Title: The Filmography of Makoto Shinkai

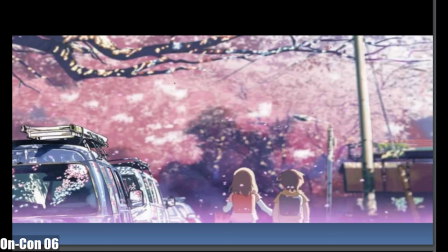This is the childhood romance of our characters. This is a real street. This is based off a photo and then drawn over top. There's no part of the original photo in here, but it has been drawn over top of.
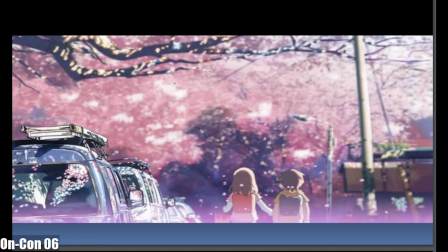But what that allows him to do is allows him to palette all of the colors together. So you can see that... the colors on the characters match the cherry blossom colors in the background, and because this is a shot of youthful love,
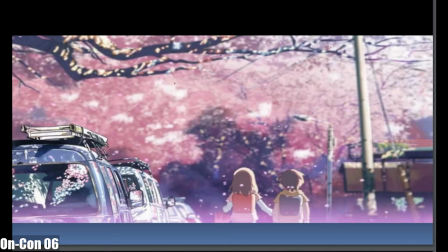it has a lot of very warm tones to it that really get across the feeling of what the scene is supposed to communicate. It's called temperature in color. So even if you didn't have anything explained about what this shot was,
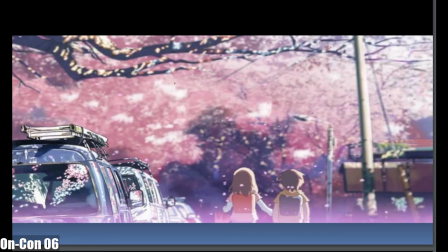or didn't know what movie it's from, if you saw this shot, showed this to anybody, they'd probably be like, oh, these are some young children who are in love with each other. And you would be able to get that. It allows him to add the cherry blossoms falling and give it a whole lot of depth.
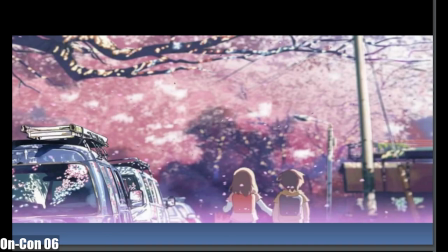Also, it allows him to control the light source. One of the reasons to operate in animation but off a picture of a real place is
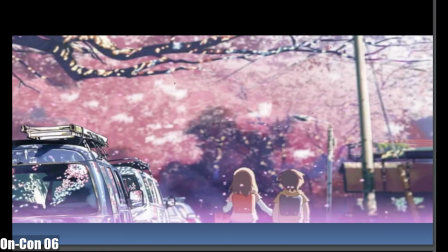live action directors often spend thousands of dollars trying to get shots at precisely the right time of day. There's something called golden hour where between day and dusk, in the kind of dusk time, where shots look really good and you can spend a lot of money trying to get a shot there,
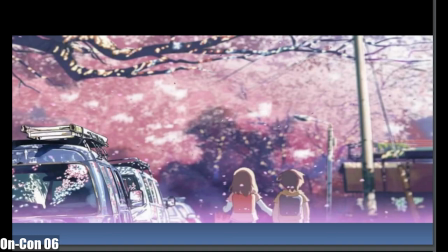and if you don't get it in that take, well, you have to wait a whole day and come back the next day. Makoto Shinkai can take a picture of a landscape, and there's no such thing as delaying a shoot because of rain or waiting for it to rain so that you can get a shot.
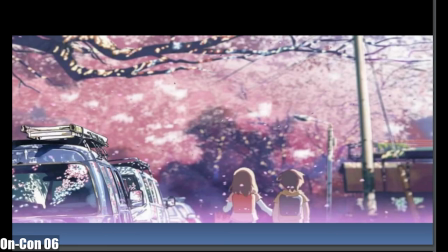He has control of the light source, of where the sun is, of what the weather is, because it's animation, but he has a very real place to put these things on top of. Let's move to the next shot. This is one of his more meta... you have the book. I also don't...
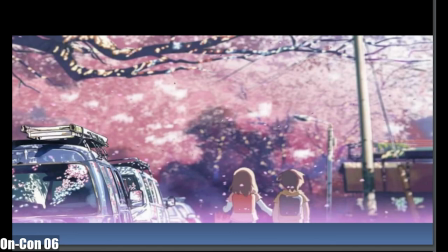Have you mentioned the fact that he uses real locations? Yes. Okay. Oh, so let me talk about how much he uses real locations. He has a small team that he uses to, before every movie.
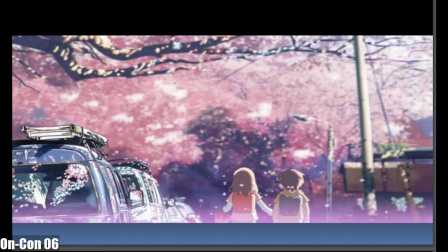He takes about 3,000 to 6,000 photographs of the locations that they will be including in their film before they even begin production on the film, because
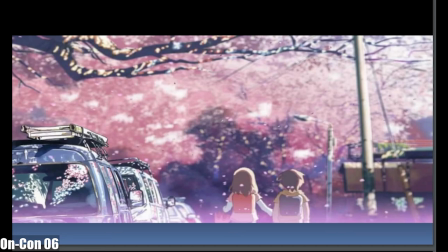this is what they're going to be using as a base for a lot of their shots. Plan. There's first the storyboarding, that is, there's photo collection.
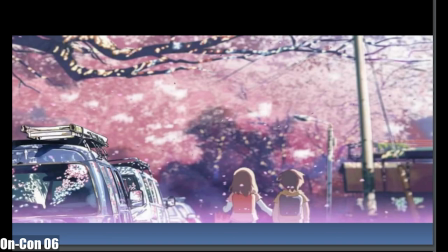So if you want to travel to any of the, you could go to any of the places that are in Makoto Shinkai films. Even though there's a lot of sci-fi elements, they are all in specific places. So like the
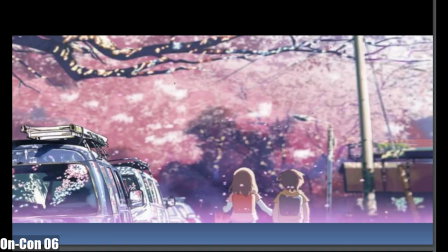place promised in your early days takes place in a town at the north of the main island of Japan, just before you cross to Hokkaido. It occurs at that strait. A lot of these things take place in Tokyo. And as you'll see going forward, Makoto Shinkai loves landscapes, but also loves the beauty of the city.
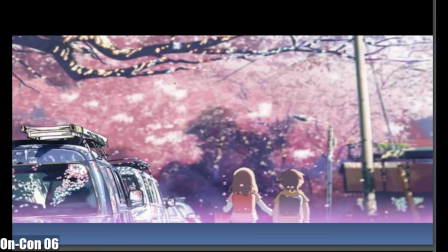Most people are able to, like Miyazaki and a lot of classical artists, will find the beauty in landscape shots of great mountain ranges, wild forests. Makoto Shinkai finds the beauty in cities.
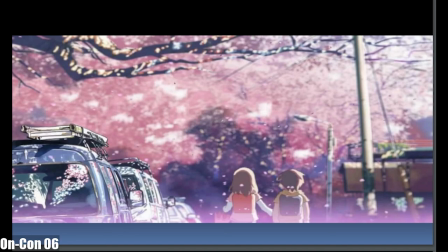He loves the shots of a city at dawn, of Tokyo at dawn, of Tokyo in the rain, and he includes that in his films.
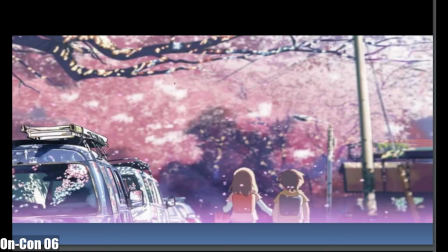And I will often be watching his films, and I find the air just kind of escape my chest as I see some of these shots, and I'm just like, have my breath taken away, where I just kind of go, ah.
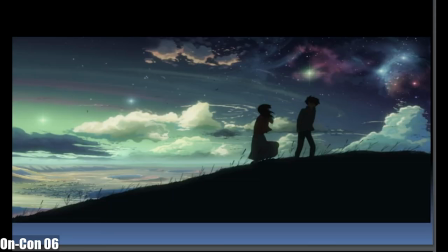So this is one of the more metaphorical shots in 5 centimeters per second. This is in that middle section where the girl on the left has been wanting to get together with
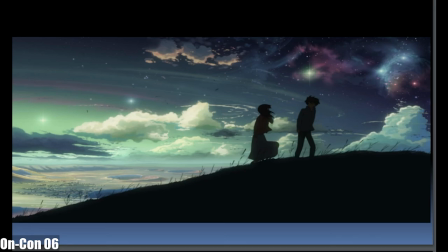our main character, the boy on the right, and they've just watched a... But as they had a scene where she confessed to him, and he just kind of declined. It was behind them. There was a shot of a rocket taking off into space.
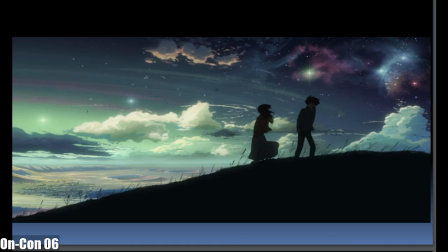Wrong scene. Oh, I'm sorry. This is the scene of his childhood crush, and they are in the otherworldly Is the metaphorical scene. Yeah, this is the metaphorical setting where... it is interesting to me.
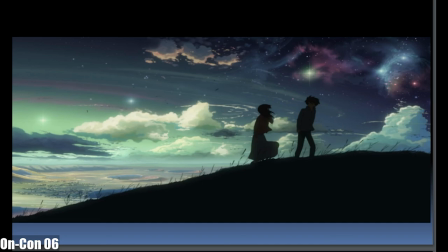It hasn't occurred to me before, but this is probably one of his first uses of liminal space as well. Mm-hmm. This is a much more extreme version of liminal space, where it is literally these two people are the only ones on this planet, and that has its own metaphorical implications.
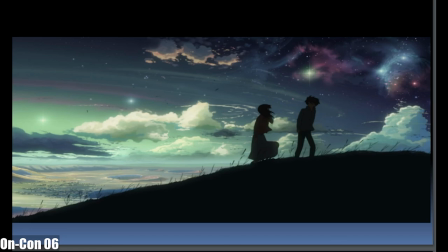Like, he's so obsessed with her that she is the only one he sees or considers or perceives, and it creates this scenario in his mind, in his dreams, where he's the only one with her on this planet.
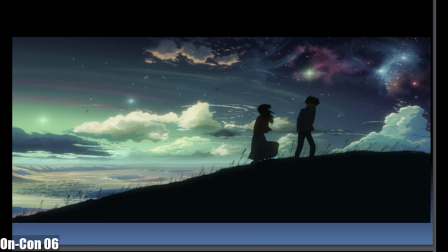Yeah. So let's talk a little briefly about the... So, again, mise-en-scene and metaphor in his shots. There's the confession scene, a separate scene where the girl confesses to him, and there's a rocket ship taking off behind them, which is, like, you know, they are in the location that they are at.
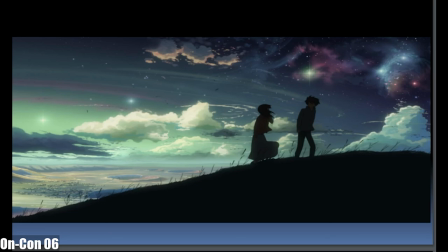They are near, I think, where JAXA launches rockets. But it's also a metaphor for them speeding away from each other at great speeds. And then this is kind of... This scene takes place afterwards as a metaphor to show that he is still thinking about this other girl in this liminal space,
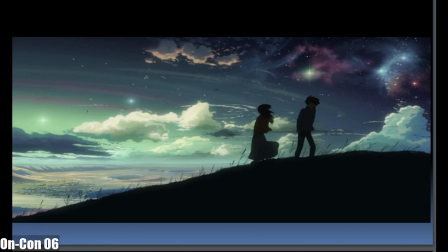but they're facing away from each other as kind of space is being able to be seen through the sky in the background to show that although he's thinking about her, they are as far as away from each other as the cold distances of space.
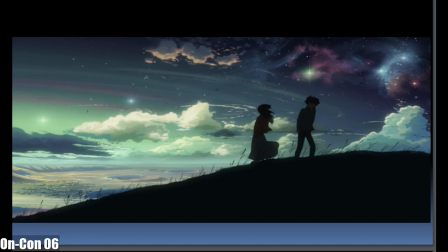Again, compare this to the last shot where the colors were very warm and could clearly tell that the characters were in love. Here you see a lot of cool tones that get across the idea that
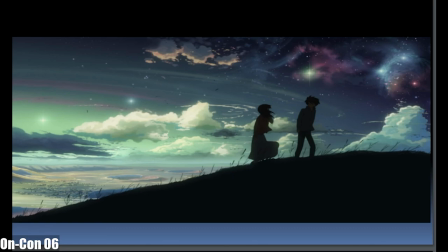there's a frigidity here, that there's an isolation, that they are far away from each other. But it's still a stunningly beautiful scene. Again, clouds, sky. Makoto Shinkai loves these things. Yeah, and there's a lot more we could go on on and on about a truck here. Yeah, and there's what's it called?
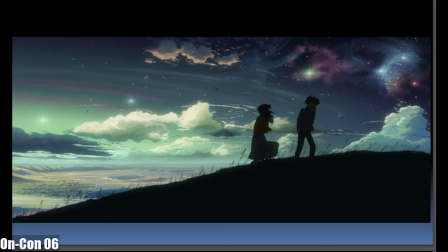This is the first use as well where he uses the music video ending, which isn't removed from his films now. It's just located in different places, like Rad Wimpson, Your Name, and Weathering with You. They just have montages at certain points throughout the movie instead of specifically on the ending, but.
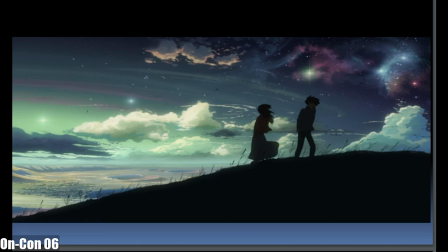He did use a traditional Japanese song sung by the original artist, which has a very 80s sound to it, which ties back into it being a Japanese movie, a very Japanese in concept movie.
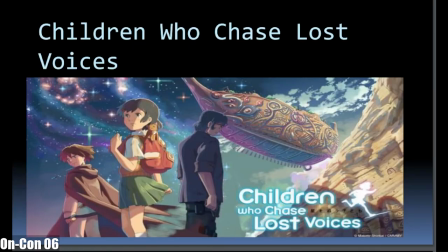But anyway, we'll move on to the black sheep of the filmography. Yes. All right, Children Who Chase Lost Voices. This is so after 5 centimeters per second.